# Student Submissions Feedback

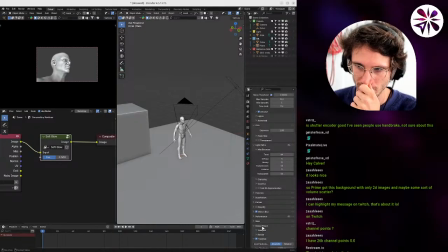3796s
it was called a screen space something. I think it's screen space lines, something like that.
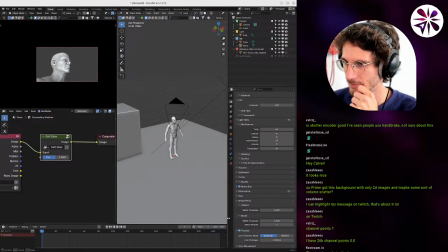3803s
But it was removed in Oh. 4. I don't. But yeah, basically I just added that, so every line look,
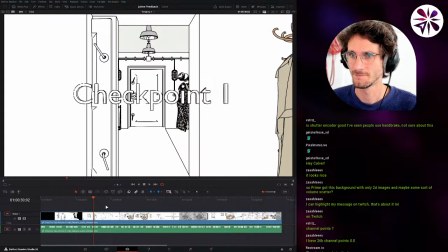3814s
and yeah, like the lighting wasn't a problem because since there were no shadows,
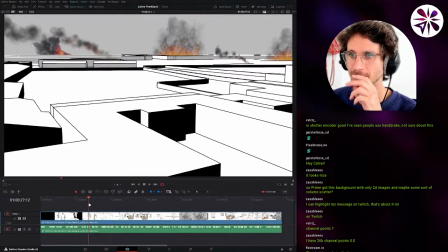3821s
sometimes it's just rendering everything white.
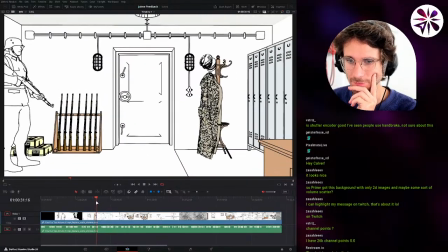3824s
Okay, so yeah, so I think for an information video, this is pretty cool.
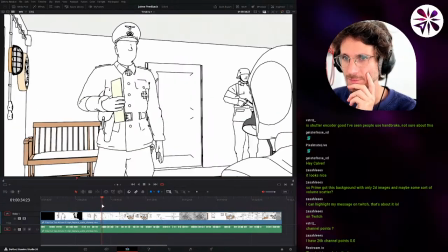3830s
Like I think it, frames the important information pretty clearly.
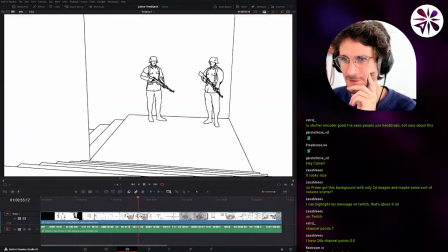3834s
Yeah, like nothing really distracts. I think it's fitting for the style, and also, it also feels fresh.
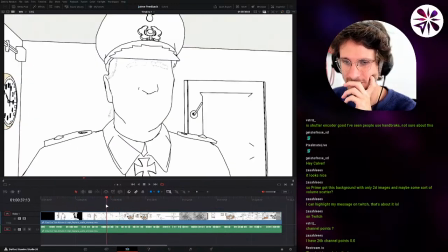3843s
Like I haven't seen this style like this for a video like that.
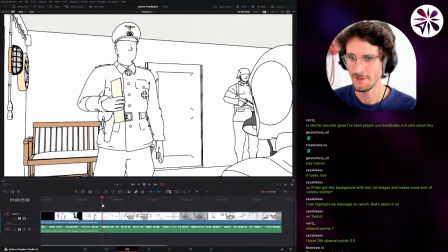3847s
So I think it's a cool direction in general. Something that kind of pulled me out of the story was definitely that a lot of the I guess like
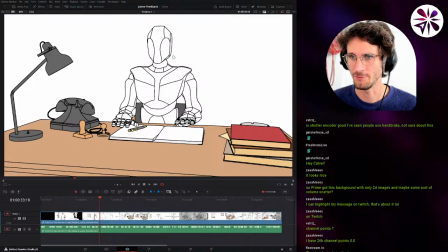3861s
basic soldier characters were this 3D dummy character, right? Yeah.
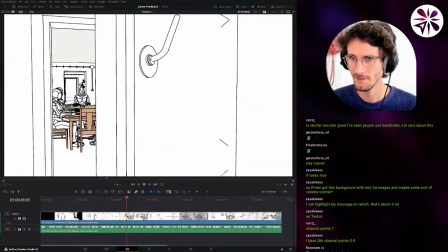3867s
So I think when you work like on a final version of this,
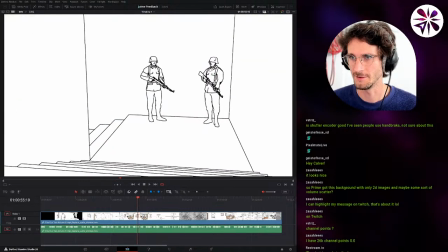3872s
having these also be some sort of real characters with a fitting style for this environment
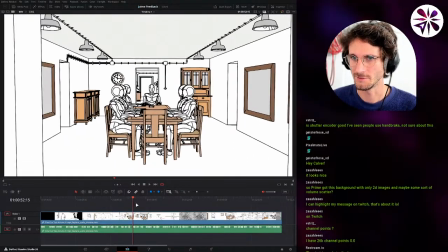3880s
would do a lot.
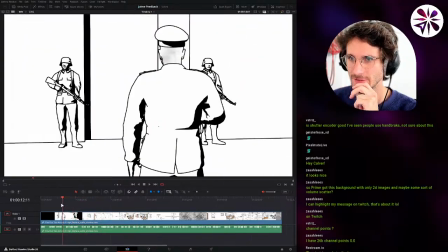3884s
Yeah, and I also think like for the background characters, like in the beginning here, like you have some background characters,
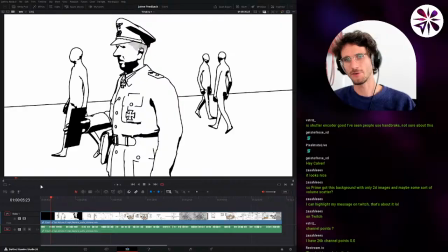3891s
I totally get that it would be too much work to like give them all like unique clothing, like how civilians would look like.
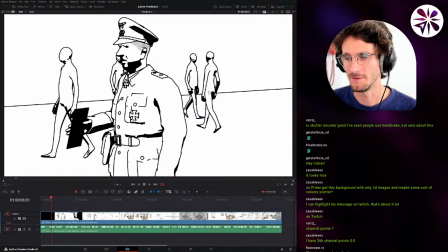3902s
So maybe there's like a way to like stylize these more by like having them, because right now they look a bit too low defined. Like they're kind of like a weird middle ground. So either I would go all the way and make them like complete silhouettes, right?
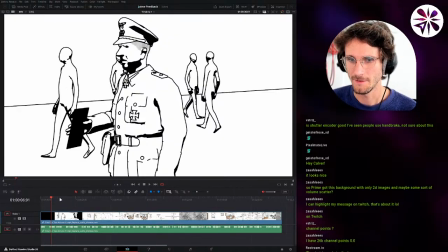3918s
For example, like making them completely black. Okay. Yeah, so that's an idea you could try maybe.
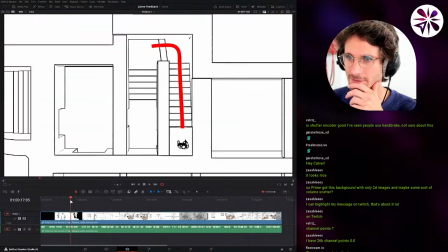3928s
The line here, how the line is moving through the building is really cool.
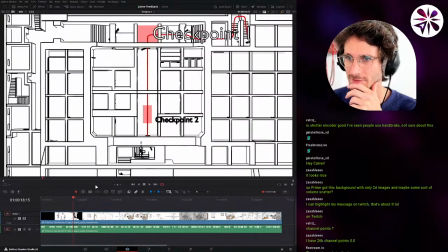3932s
The text is a little bit hard to make out at these points.
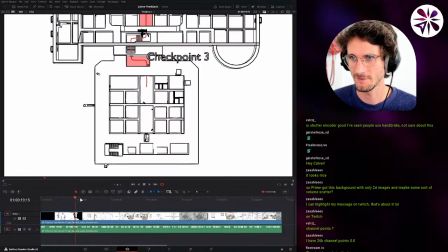3937s
It's still fine, but I think it could be better, you know, like maybe making, maybe giving them a white outline, like making them black with a white outline could make them be readable much better,
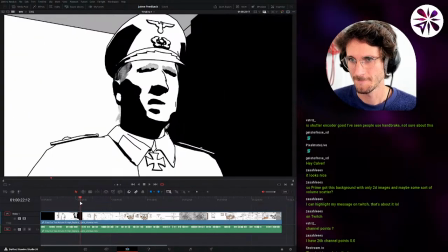3954s
probably. Okay. This looks cool.
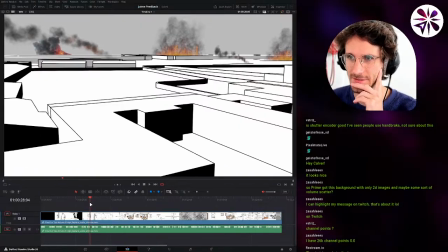3959s
This shot is a bit low definition. Like it feels a bit unfinished, also because there's different types of fire effects, right? Like this one back here, these two, they look really good, but these look very placeholder, like I would say.
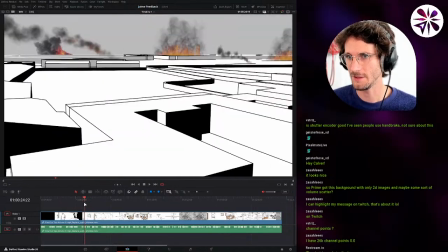3980s
And I also don't fully understand where we are in this shot.
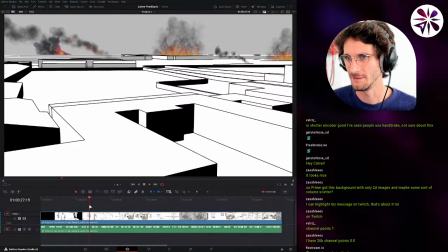3985s
Like it, I don't fully understand what we're looking at. What is this supposed to be? That's the old Rage Chancellery.
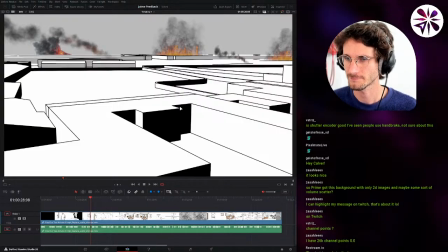4000s
That's the building where I showed you at the first shot. It was hard to.
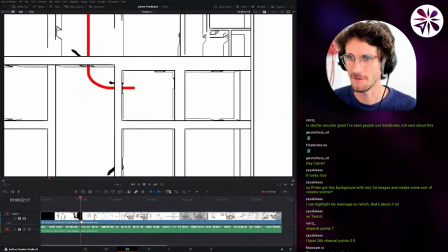4007s
Yeah, that one. Ah, okay. So it's Kinda hard. it's the city in very like low definition buildings, right?
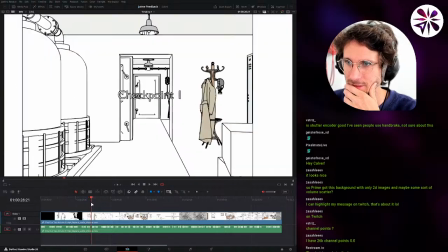4016s
Okay. Yeah, I think you would need a little bit more detail to make it readable as a city.
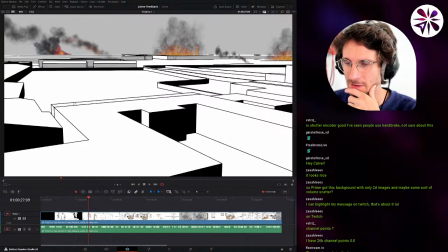4022s
Like maybe like some trees or lamp posts or like small people standing around. Yeah. I think that would be necessary to make it read like you're watching from on top onto the city.
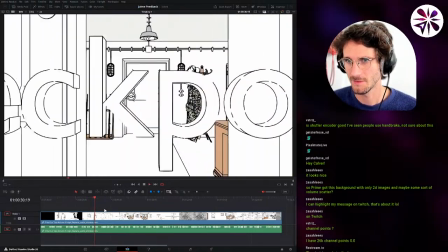4040s
Okay. Okay, so this part is really cool.
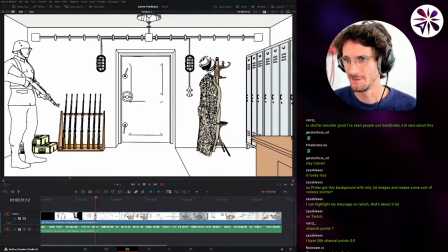4048s
Just this code here has a lot of detail in comparison to the rest, you know, like all these little lines here.
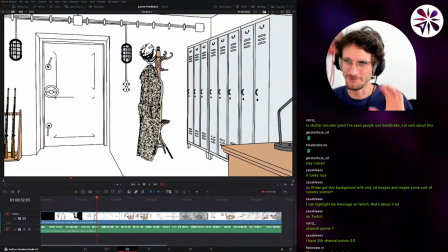4055s
It really takes a lot of attention.
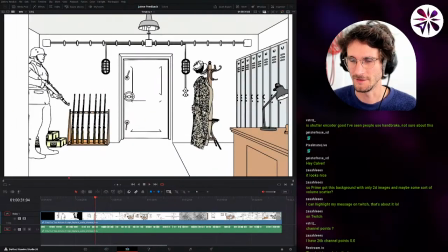4059s
So maybe you could, when you create shots like this, like make sure that
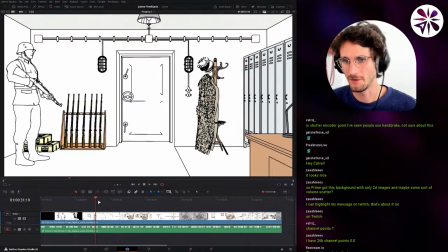4068s
there's not too much detail on things that are not so important for the story, like this code.
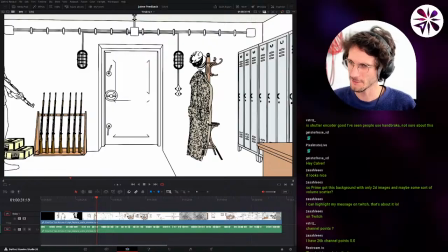4073s
Or is this code important for the story?
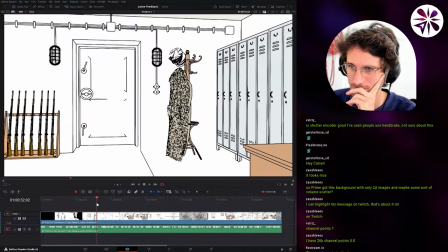4078s
Well, I guess it's from the officers when they go to the bunker. But not really.
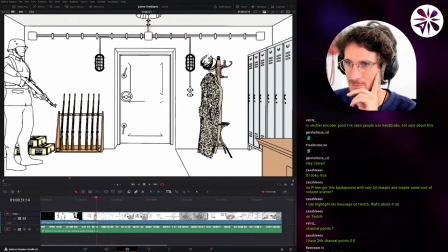4084s
Okay, yeah, so I think in that case I would try to take out most of these inner lines here, like make the mesh smooth, I guess.
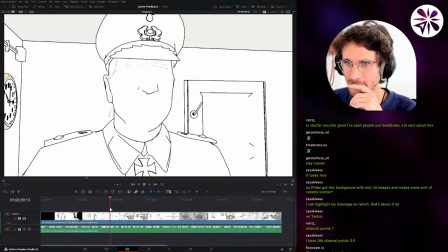4092s
Okay. Yeah, that's cool.
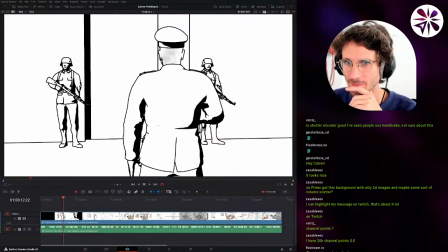4097s
I honestly really liked how you had some type of shading in these first few shots, right?
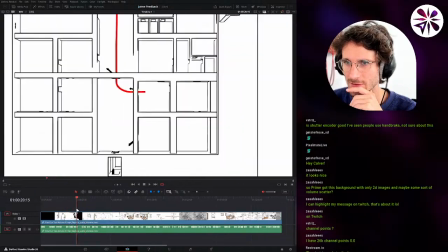4102s
Where you have this shading, it looks really cool. Like if I can imagine if you put that through the whole video, it would look really, really interesting.
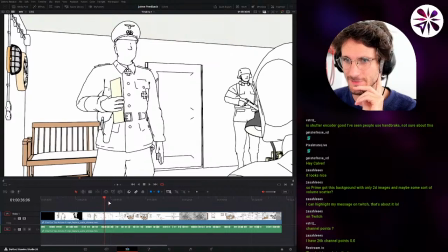4110s
Also in these shots, yeah, it would definitely add a nice layer of detail. Oh, this is good.
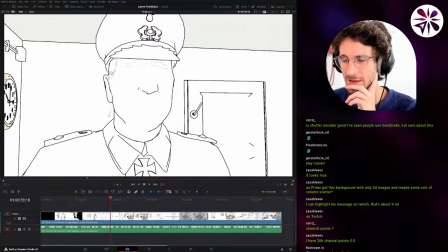4118s
The eyebrows and the hair feels a little strange, where like the lines are much finer than the rest of the outlines, right? So maybe a way to fix that would be to make the inside completely black again,
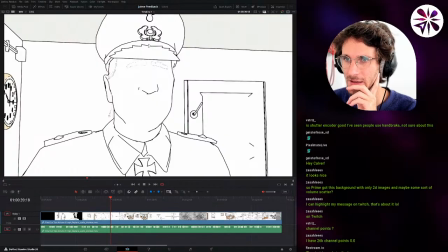4136s
like filled out, or trying to make the outline the same, looking the same as the rest. I guess you would need to replace the hair system with like a 3D modeled mesh to like get the same look, right? Right. Okay, yeah, it should be doable.
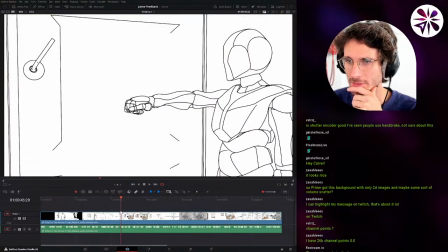4159s
the animation, the minimal animation, I think is fine. Like, I don't really expect them to like move in a realistic way.
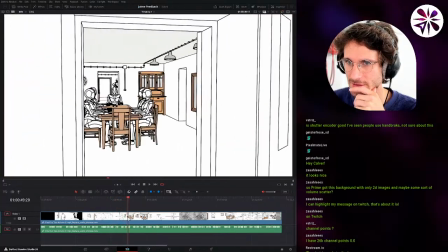4169s
So I think them moving like this is totally fine for explainer information video like this.
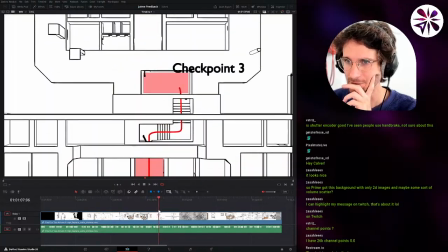4178s
Mm. For bunker, that's cool. This sequence is cool.
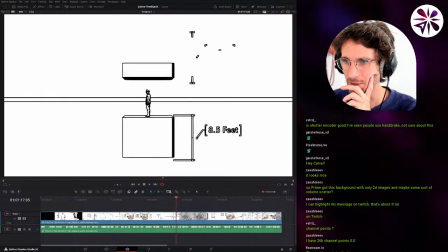4186s
This is also nice. Yeah, this is also cool. I'm not super sure what the line in the middle is representing. Yeah, it's like the board, like the roof and the floor of the bunker. Okay.
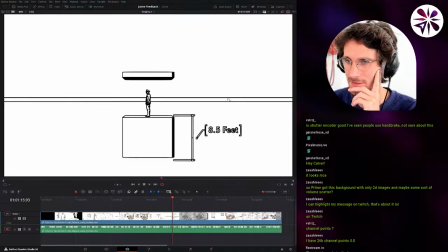4205s
I think, like for me personally, I don't feel like this line, like this long line that goes from all the way to the left to the right in the frame. That line doesn't really tell me anything. Like I feel like it's just in the way of the information.
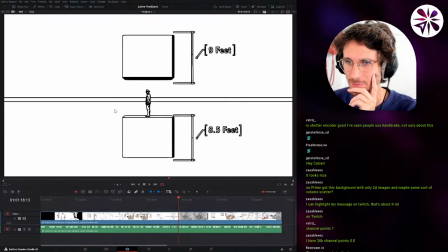4222s
But also without it, it would feel like the frame would be pretty empty. So maybe something you could add would be some sort of grid that represents, like a 3D grid that represents the ground floor, right?
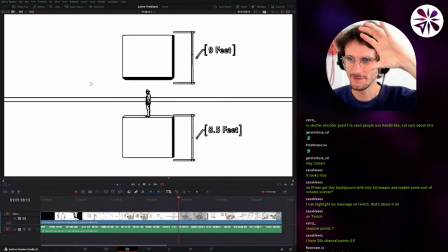4240s
So that we understand that we are underground. Okay. So like, Yeah, kind of yeah, like that's way better. wait, can I do? Oh yeah, can I do annotations here in some way? Yeah, annotations.
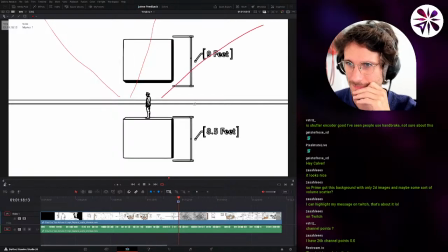4251s
So let me just do like a very rough scribble. Like, oops, that one looks very bad.
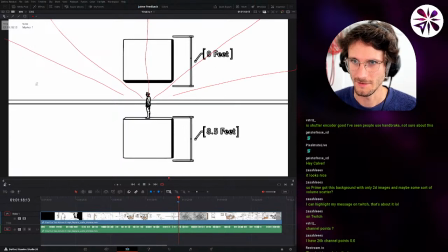4265s
Yeah, something like this, right? And then like having like some kind of like grid that just kind of like represents when the camera moves out, we understand that we are underground, something like that. Yeah, I totally see that. Okay, nice.
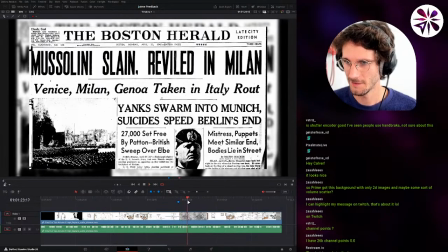4285s
Let's see what else.